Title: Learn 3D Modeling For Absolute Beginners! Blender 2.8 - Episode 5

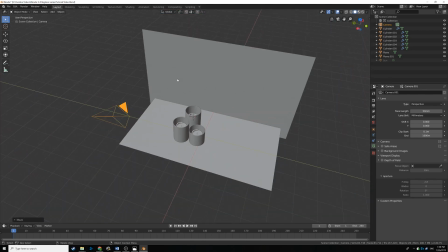Now, if you notice, if you drag around, it'll snap you out of it, but you can actually lock it to the 3D viewport controls.
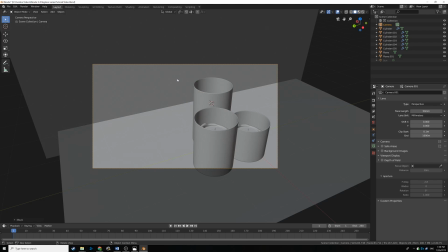So I'm going to press 0 on the numpad, then press N to open up the side panel over here. What I'm going to do is I'm going to go to the View tab, and then I'm going to check the Lock Camera to View box.
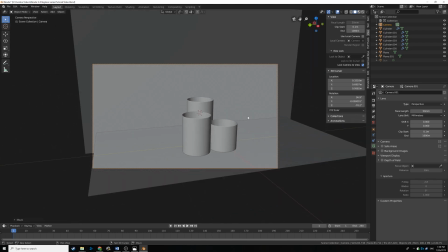So with that checked, you can see I can move the camera around, and it'll actually go with the camera.
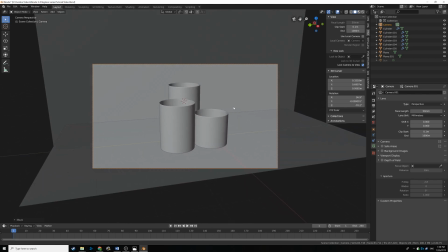So that's very cool. So I'm going to zoom in a bit on the candles, get them nice and centered, making sure that none of our background is 100% visible, it isn't cut off anywhere, and then I'm going to uncheck the lock camera to viewport.
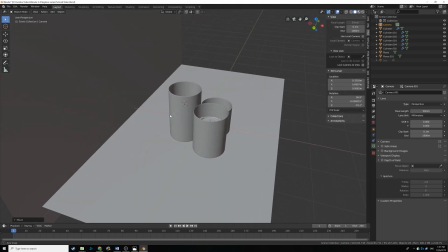So you can see our camera is nice and centered over there. So now we need to add some lights to our scene. There's
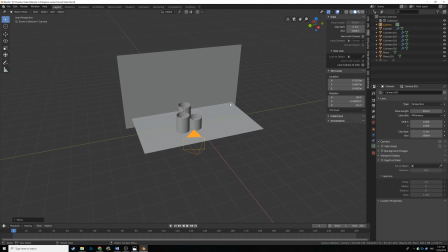a couple lights you can add. Now, In this case, I personally like the square lights. They kind of look like studio lights. So in this case, I'm going to hit Shift A and we're going to add in lights, area light.
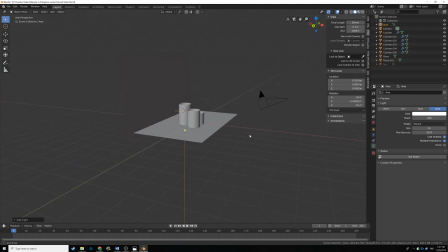And basically, we're just going to kind of roughly drag this. So I'm going to just hit G, drag it over here. We're going to press R and then Y to rotate it on the Y axis.
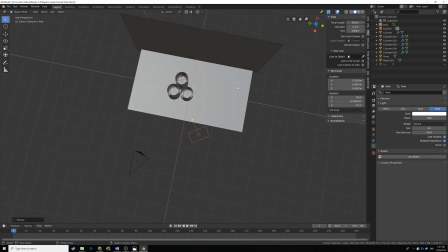Then R and then Z and rotate it on the Z. And let's just kind of drag this back a bit.
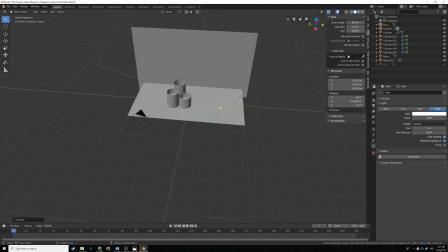And basically, that will project a rectangular light in the direction of that arrow.
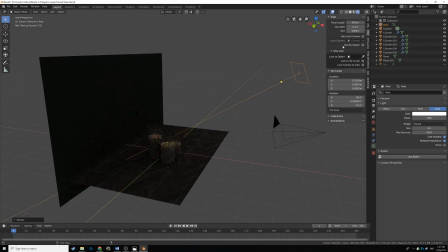So you can see here, if I go into rendered view, I'm going to hide this side panel with N. You can't see anything because it's too dark. So I'm going to set the power up to a really high value, like 500 maybe. And you can see it's projecting that light off.
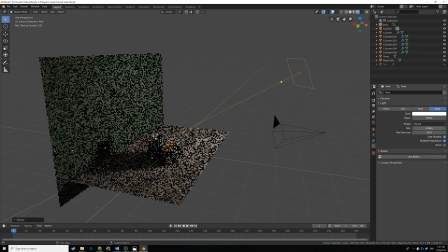We're going to increase the size a bit so it has a bit softer shadows.
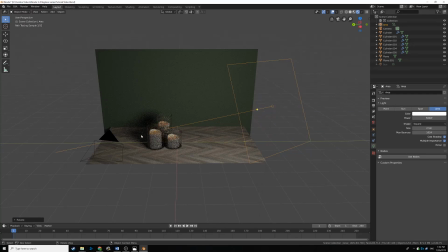But yeah, that's looking pretty good, but I don't like how dark those shadows are, so we're going to add in a kind of like supporting light.
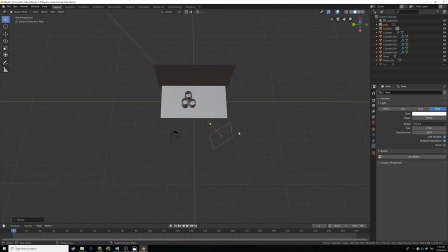So I'm going to go back to solid view, and I'm going to hit Shift D, and then we're going to drag it along the Y axis. Then we're going to hit, my screencast is off again. Then we're going to hit R and then Z, rotate it on the Z axis.
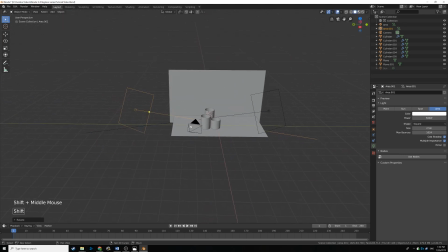So they're kind of pointing at two different angles, and I want this one to be a bit bluer to kind of replicate
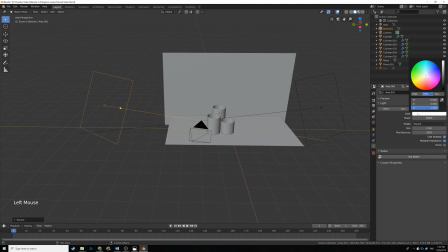like the sky, basically, like a nice blue sky. So we're going to change the color of the light to a nice little blue color, and let's see how that looks in rendered view.
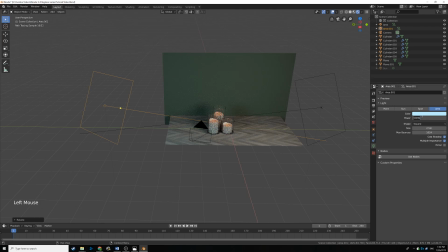So it looks pretty cool. I'm actually going to drop this down to 250 so it isn't too powerful.
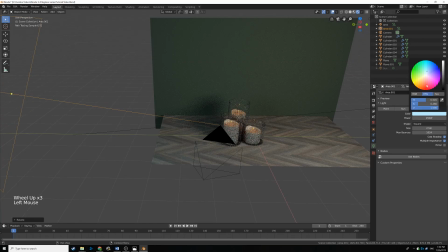But it is lighting up that backlight a bit more. We can probably afford to drop the color a bit whiter, maybe a bit of a darker blue as well.
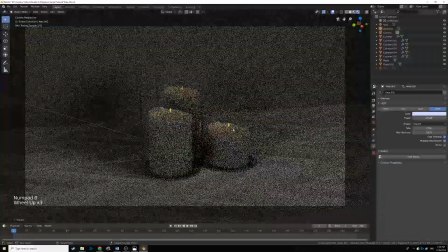But you see, if we go into the camera view and let it kind of load a little bit, you can see our scenes really coming together.
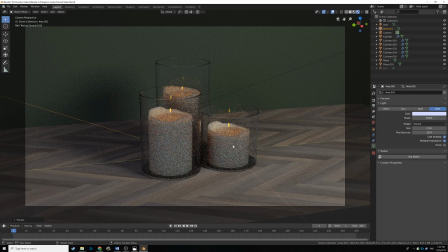The flame in the candles look a little odd, but we're going to add a compositing effect to make them stick out a bit more, make them look a little bit more realistic. But in the meantime, I think we can actually make them a tiny bit brighter.
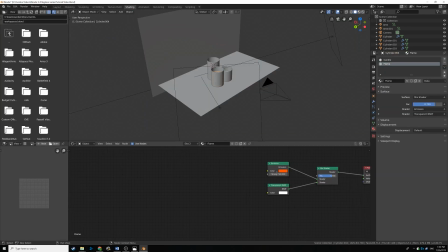So I'm going to select the camera, go to shading, and let's just bump this emission setting right here up to like, I don't know, 800.
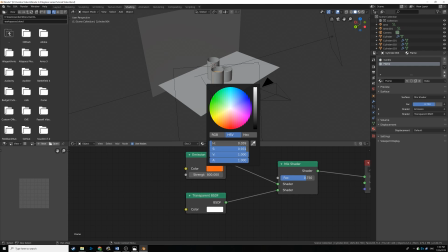And we'll actually also make the camera the wick flame a bit lighter of an orange. Maybe like right here. And that should look a lot better.
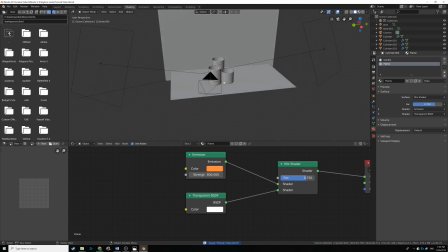So I'm going to make sure to save. If you haven't been saving, Control S or File Save, of course.
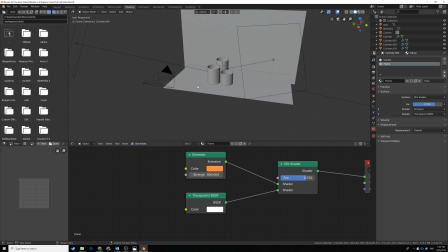Anyways, so that's about it for our scene layout. We have our light set up. We have our candle set up. So this video is going to be cut a little bit shorter. But in the next one, we're going to be talking about making that final render for our scene and how you would go about doing that.
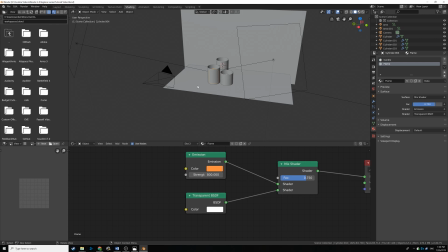So thanks for watching this one. If you have any comments, leave them down below or look them up on Google. Google's a great resource for this. But yeah, that's about it for this video, and thanks for watching.